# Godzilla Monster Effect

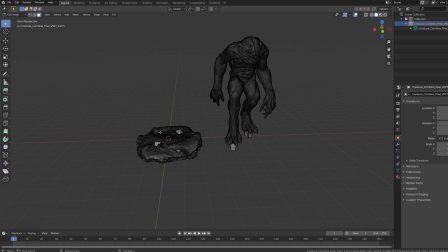[5:04]
So we had to open it up in Blender to delete these different areas so that we just had the character solo.
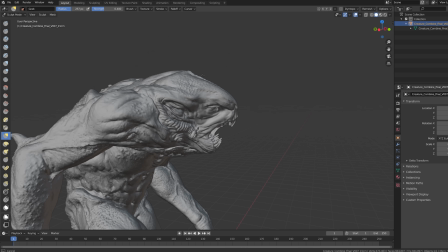[5:10]
We also went into sculpt mode and redesigned the face slightly to get a bit more of a feel that felt like Godzilla and less Rancor-ish.
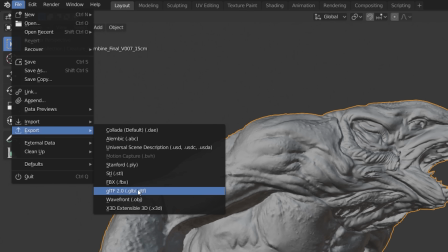[5:17]
If you do this, you're going to want to export it as an OBJ so we can then import it back in Element 3D.
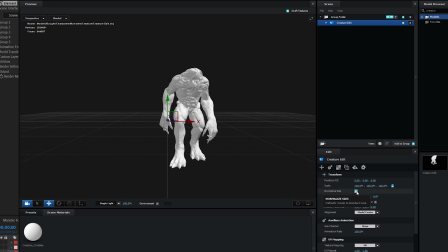[5:22]
Check normalize size if it appears too small, or you can also change the scale.
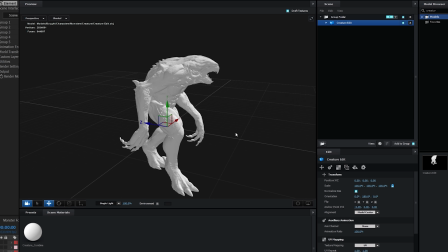[5:27]
Because this model has no materials, we used one from Pro Shaders 2 called Groundstone 5.
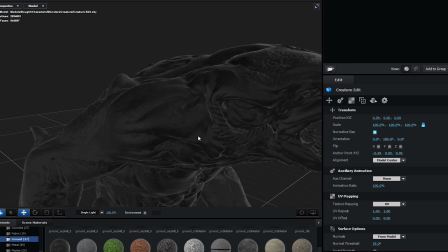[5:31]
If your model looks like a flat color, try changing the texture mapping down from UV to another option such as box. You can also alter the repeat to change the material scale. We also changed the normal normal bump to make it feel more scaly.
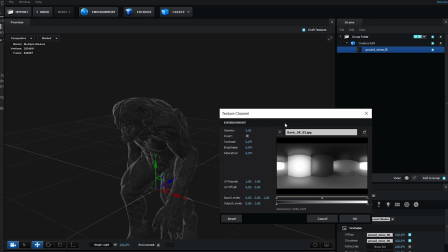[5:46]
You'll also want to change your environment map if it feels too bright for a low lit shot like this one.
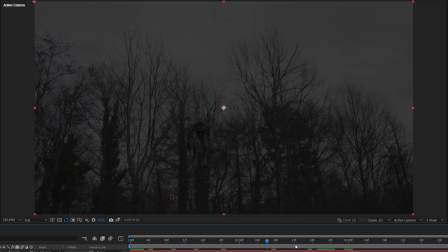[5:51]
But back in After Effects, the model will now be in your camera track scene, but you will likely need to scale and reposition.
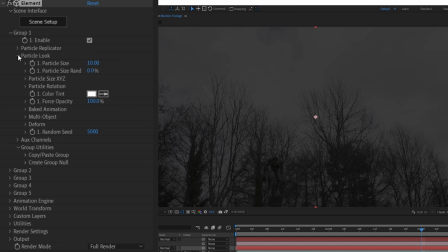[5:57]
In Group 1, Particle Look, you can change the particle size,
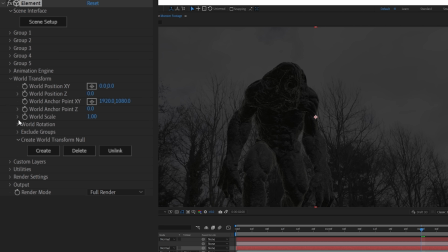[6:01]
as well as in the World Transform settings, you can change your world scale, position, and rotation. So alter these until you get an angle and a scale that feels like it works well within the scene and your framing.
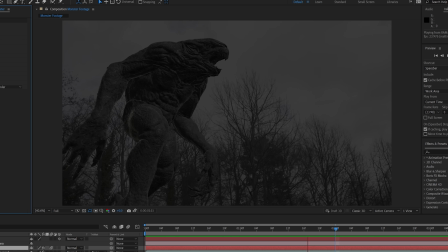[6:12]
We also want to give our monster some movement, but you can't animate specific parts of a character like this in Element.
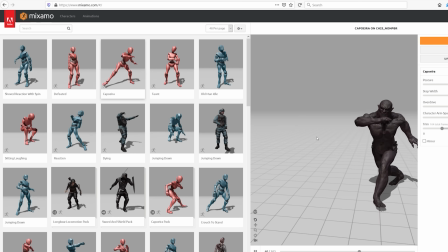[6:19]
You can try Mixamo, which we have shown before, but sometimes if a model is too far away from a typical skeleton, the upload can fail.
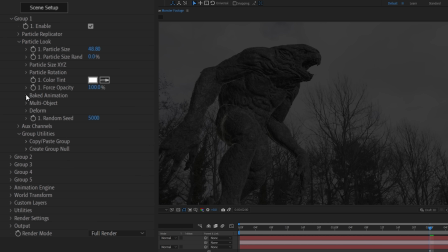[6:27]
However, we found that animating Element's deform options can be a good trick to give a character some movement. We'll enable the bend option, which, as you can see, when you alter these different values, they deform the model in various ways, almost like a 3D turbulent displacement.
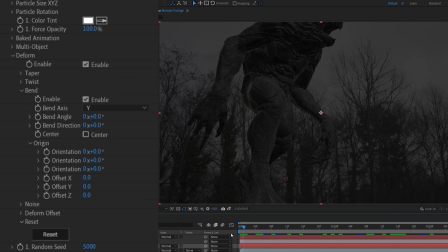[6:44]
So we'll set bend axis to Y, and at the start of our timeline, keyframe bend angle set to 50. Orientation X and Y, and change orientation Z to -24. Although you don't need to follow these exact values, just try it by eye until you like the results.
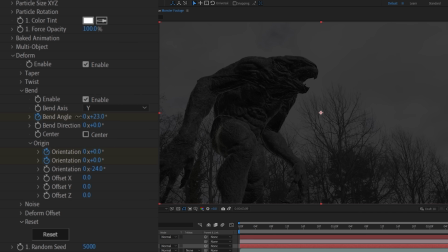[7:02]
Then move to the end of the timeline and change each of these keyframe values to give us an end pose. When you play through, you'll see your model animating. Now we're going to get into actually matching the shot more to our scene, but before we do, I want to thank today's sponsor, which is Artgrid. We've talked about Artgrid plenty. Their stuff is really cinematic, and I've been using them for years.
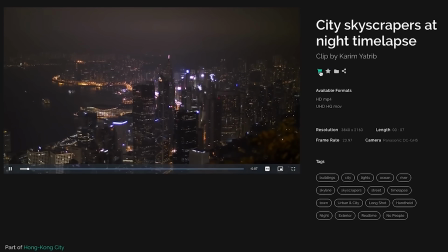[7:21]
And last week, I talked about building your creative vision, and Artgrid is another great resource for that, building out tone reels and rip reels for pitches.
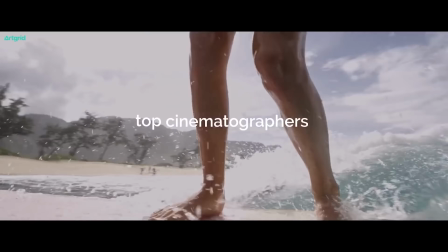[7:29]
But this takes it to another level. Since you're using shots that aren't immediately recognizable, it allows you to create something that feels a lot more unique.
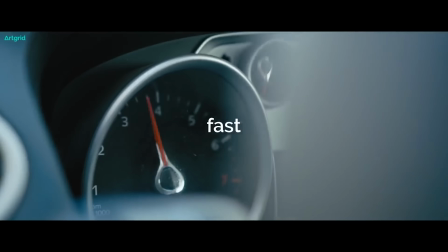[7:37]
It's a great place for stock footage that's shot by actual filmmakers too. It's all nicely curated, making it easy to find exactly what you need,
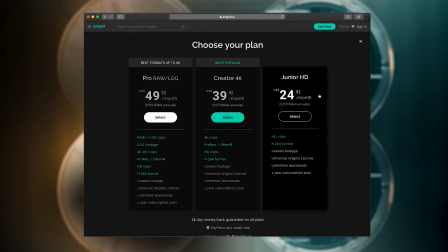[7:44]
and in a wide range of formats and 3 pricing tiers to choose from, each with unlimited license. This gives you free usage for any private and commercial production for every platform worldwide, full access to everything in the Artgrid library, and of course, all the footage is royalty free.
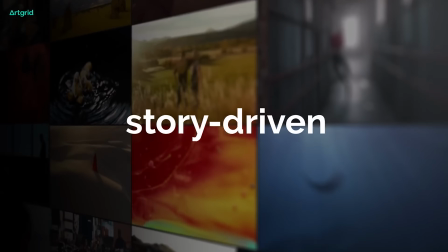[8:01]
New material is added daily, all again from filmmakers, all high quality cinematic work. And if you subscribe through our link in the notes below, you can get 2 months free and a free VFX pack.
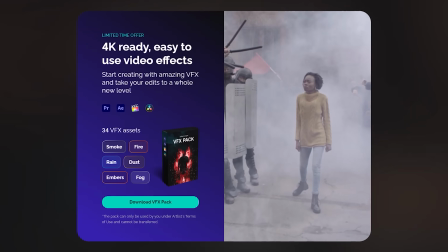[8:13]
Their VFX pack comes with a bunch of compositing assets, including smoke, fire, rain, dust, and fog.
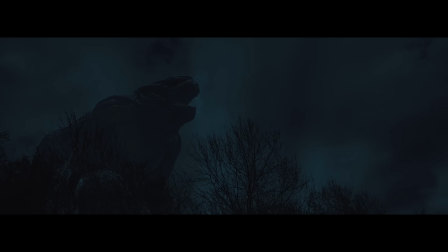[8:18]
These assets are perfect for shots like the one we're doing today. Adding a little something extra like atmosphere goes a really long way to bring your shot to life.
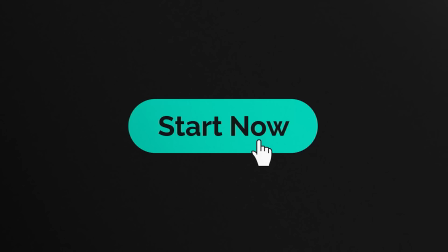[8:26]
So again, check the links in the notes below to get 2 months free and a free VFX pack.
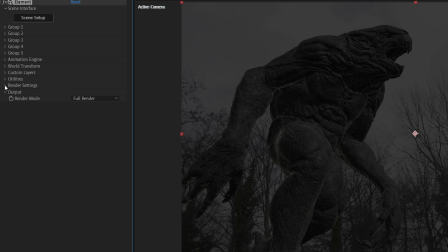[8:31]
But let's jump back in and work on matching to our scene more. For that, we're going to go into render settings and dial up the environment lighting influence.
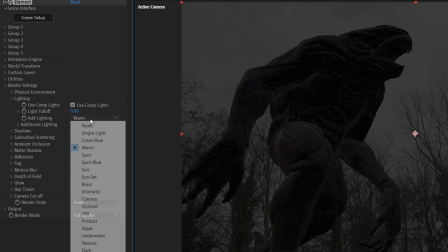[8:38]
Under lighting, you can choose from a variety of light presets, so go through to see which ones you like.
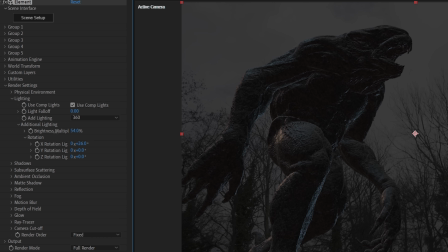[8:44]
We chose 360, changed the rotation, then lowered the brightness, then enabled ambient occlusion with a high intensity. Next, we're going to use a curves effect to flatten the contrast a bit to match that foggy scene of the background. And since our monster is larger and further away than the trees, it won't be as dark.
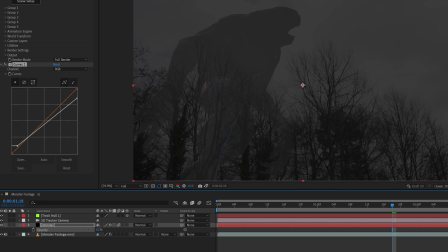[9:01]
We can also lower the layer's opacity since we have a neutral sky with little detail to be seen through the monster.
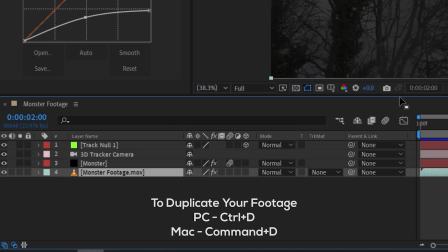[9:07]
To add the trees in the foreground, duplicate the background footage and then move it above the monster.
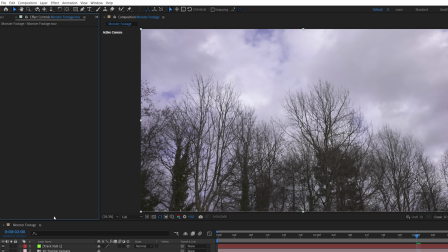[9:12]
And we're going to want to turn the sky completely white to then use for blending and matting. Since our sky has some darker blue areas, we'll first use a hue and saturation effect set to the blues and expand the section, then turn down saturation and boost brightness to make it more even with the rest of the sky.
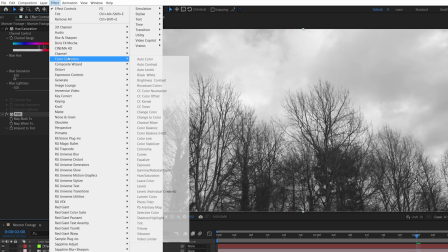[9:28]
Next, add a tint effect to make it black and white. Then lastly, a curves to lift the brightness and add some contrast.
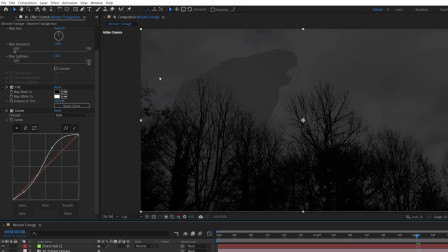[9:35]
Changing the blending mode to multiply will get rid of any white areas so we can see the monster and sky again, but we keep the branches in the foreground.
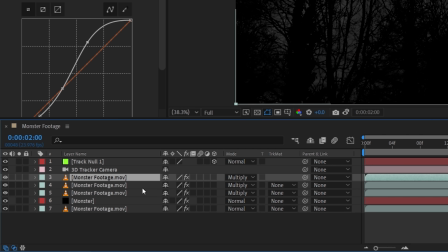[9:44]
To bring back some detail though, we can duplicate this layer 2 more times and switch blending mode back to normal.
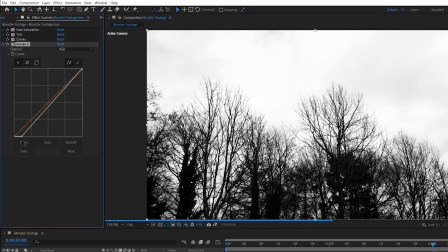[9:49]
For the top duplicate, add another curves effect to crush the blacks and then a luma key set to key out brighter.
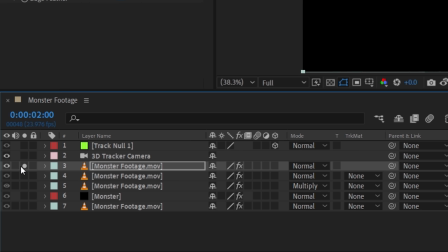[9:56]
If we solo the layer, you can see how much of the frame the effect keys out.
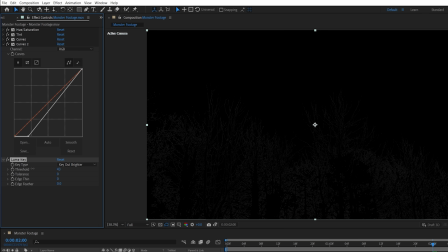[10:00]
We want the key to be pretty tight to the branches and can add a subtle feather too.
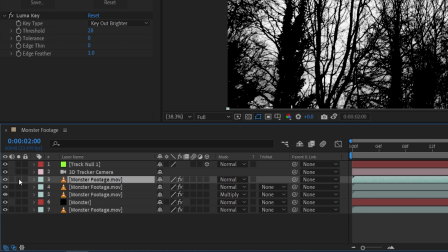[10:05]
This layer can now be used as an alpha matte for the duplicate below.
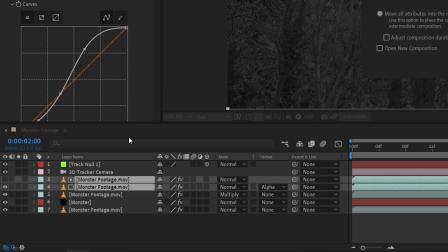[10:09]
Select both layers, right click the pre-comp so that we can apply effects to this new new tree alpha layer later.
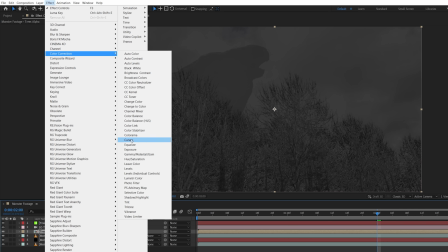[10:15]
Change the blending mode to screen, and you can use curves to add contrast depending on how bright or close to silhouette you want the trees.
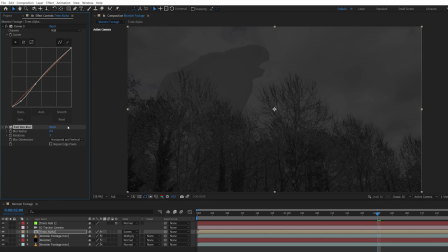[10:23]
A subtle blur can also help if there's any aliasing with a thin branches detail.
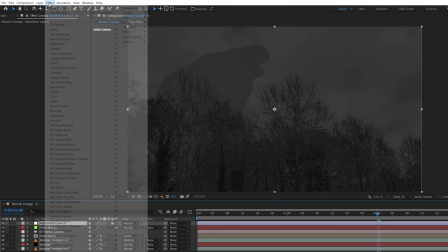[10:27]
We'll now use an adjustment layer to make the whole scene darker and match our scene just by using a few curves effects,
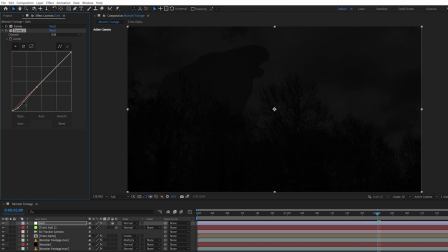[10:34]
lowering brightness, and then one to add more of a nighttime blue tone.
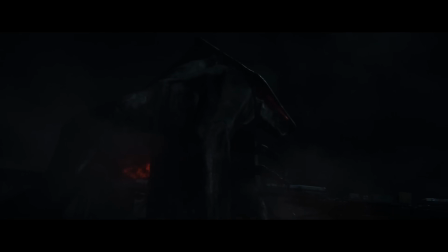[10:38]
Obviously, this is very dark and obscure like a lot of the scenes, not only in Godzilla movies, but with a variety of monster films.
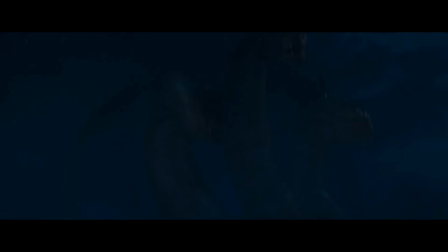[10:46]
One thing that really helps this, though, is the use of flashing light, such as lightning or electrical flashes, for example. It's a great way to add quick bursts of details to something that you want to stay mostly hidden to try to make as convincing as possible, or just to use as a great reveal.
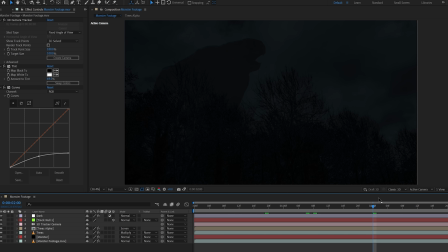[11:01]
Since we're outside with a sky filling a lot of our frame, we opted to go with lightning. A quick way to do this is to duplicate your background footage and set blending to screen.
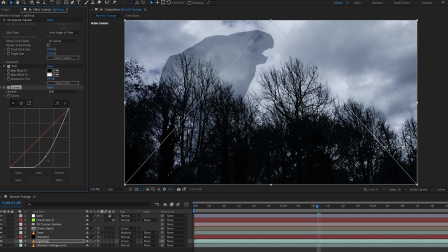[11:10]
Change the existing curves effect to something with a lot more contrast and change tint to 100,
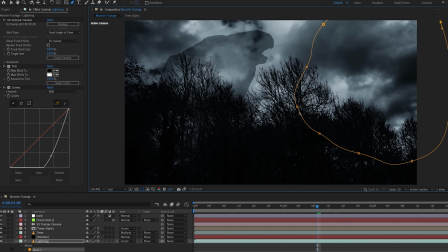[11:15]
then mask out an area of the sky where you want the flashing to occur with a lot of feathering.
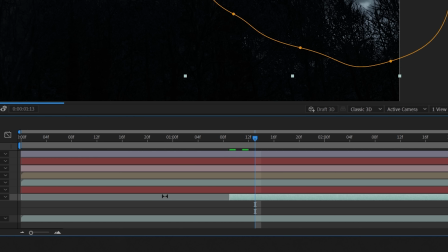[11:21]
Trim this layer to begin at whichever frame you want, then move forward a few frames and trim the end so that it only appears for a few frames.
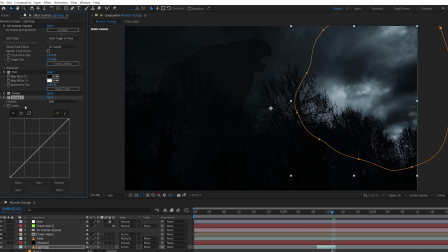[11:29]
To give some animation, you can add a new curves effect and set a keyframe. Then alter it slightly on each frame so that it has a bit of a flicker.
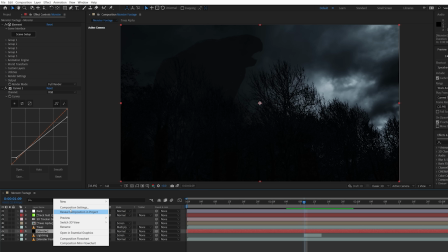[11:37]
For the light to fall on the monster, add a light into the comp, and we are using a point light for this.
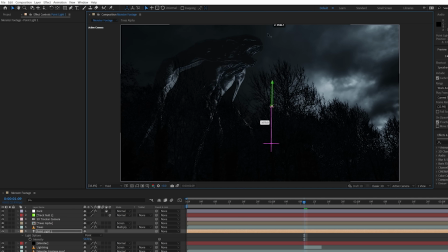[11:42]
Then you're going to want to increase the intensity and move the light to the position that the lightning is coming from. You can also use multiple lights to hit different areas if needed.
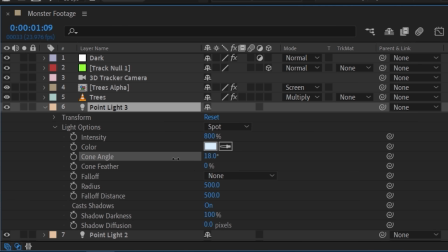[11:50]
We ended up with 2 point lights and 1 spotlight. The benefit of a spotlight is you can focus the light at just one area if needed, such as the face.
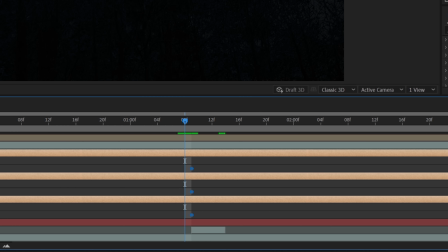[11:58]
Keyframe the intensity on each light at the frame where the light begins, and then keyframe the intensity to 0 when the lightning ends to have it flash on and off. If you want the light to also hit the trees, you can add a light sweep effect, which is kind of like a bevel emboss,
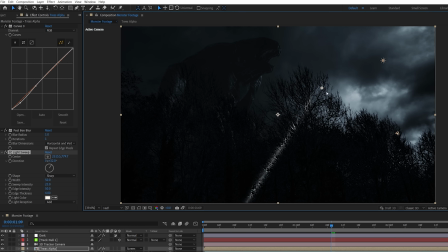[12:14]
adding a brightness to an alpha edge and allowing you to change angle and width. You'll only want this to be subtle though, and remember to keyframe the intensity on and off to match the lighting.
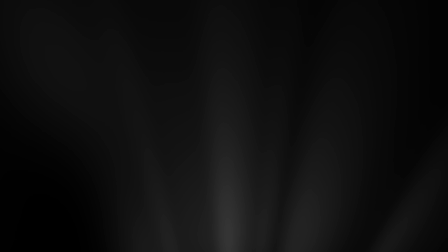[12:24]
We also found adding some volumetric spotlights from below helped create some subtle separation between the monster and trees.
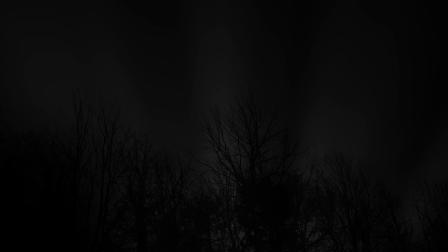[12:31]
These could be from a building below or actual spotlights being aimed up.
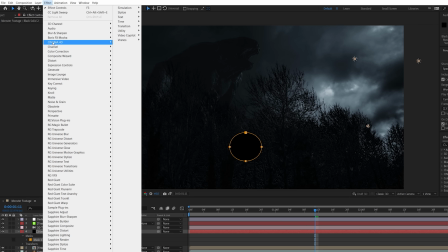[12:35]
These were made just using solids with a small mask and a fractal noise effect, then a radial fast blur set to 100.
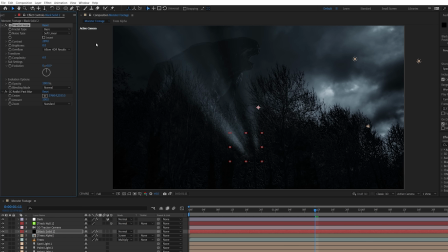[12:43]
The fractal noise can control how much detail and sharpness you want the light rays to have,
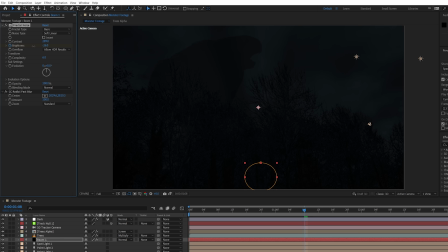[12:48]
and we keyframed them to brighter during the lightning flash. Just know that if you set a 2D layer to 3D, it might go dark or invisible.
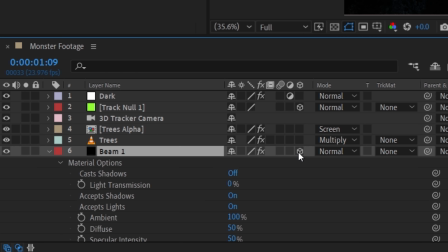[12:57]
This happens when there are lights in your scene. To fix this, just go into the material options and switch off accept shadows and lights.
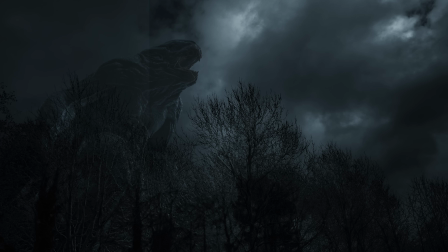[13:04]
Lastly, we added an adjustment layer with a glow effect and then a final grade over everything.
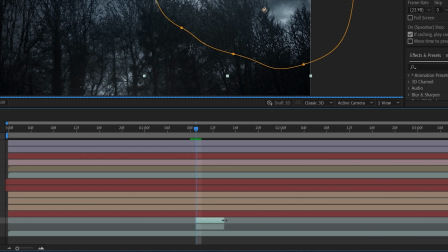[13:09]
And if you want your lightning to change locations like ours did, you can duplicate the lightning layer, trim it to a different area in the timeline, and change the mask location.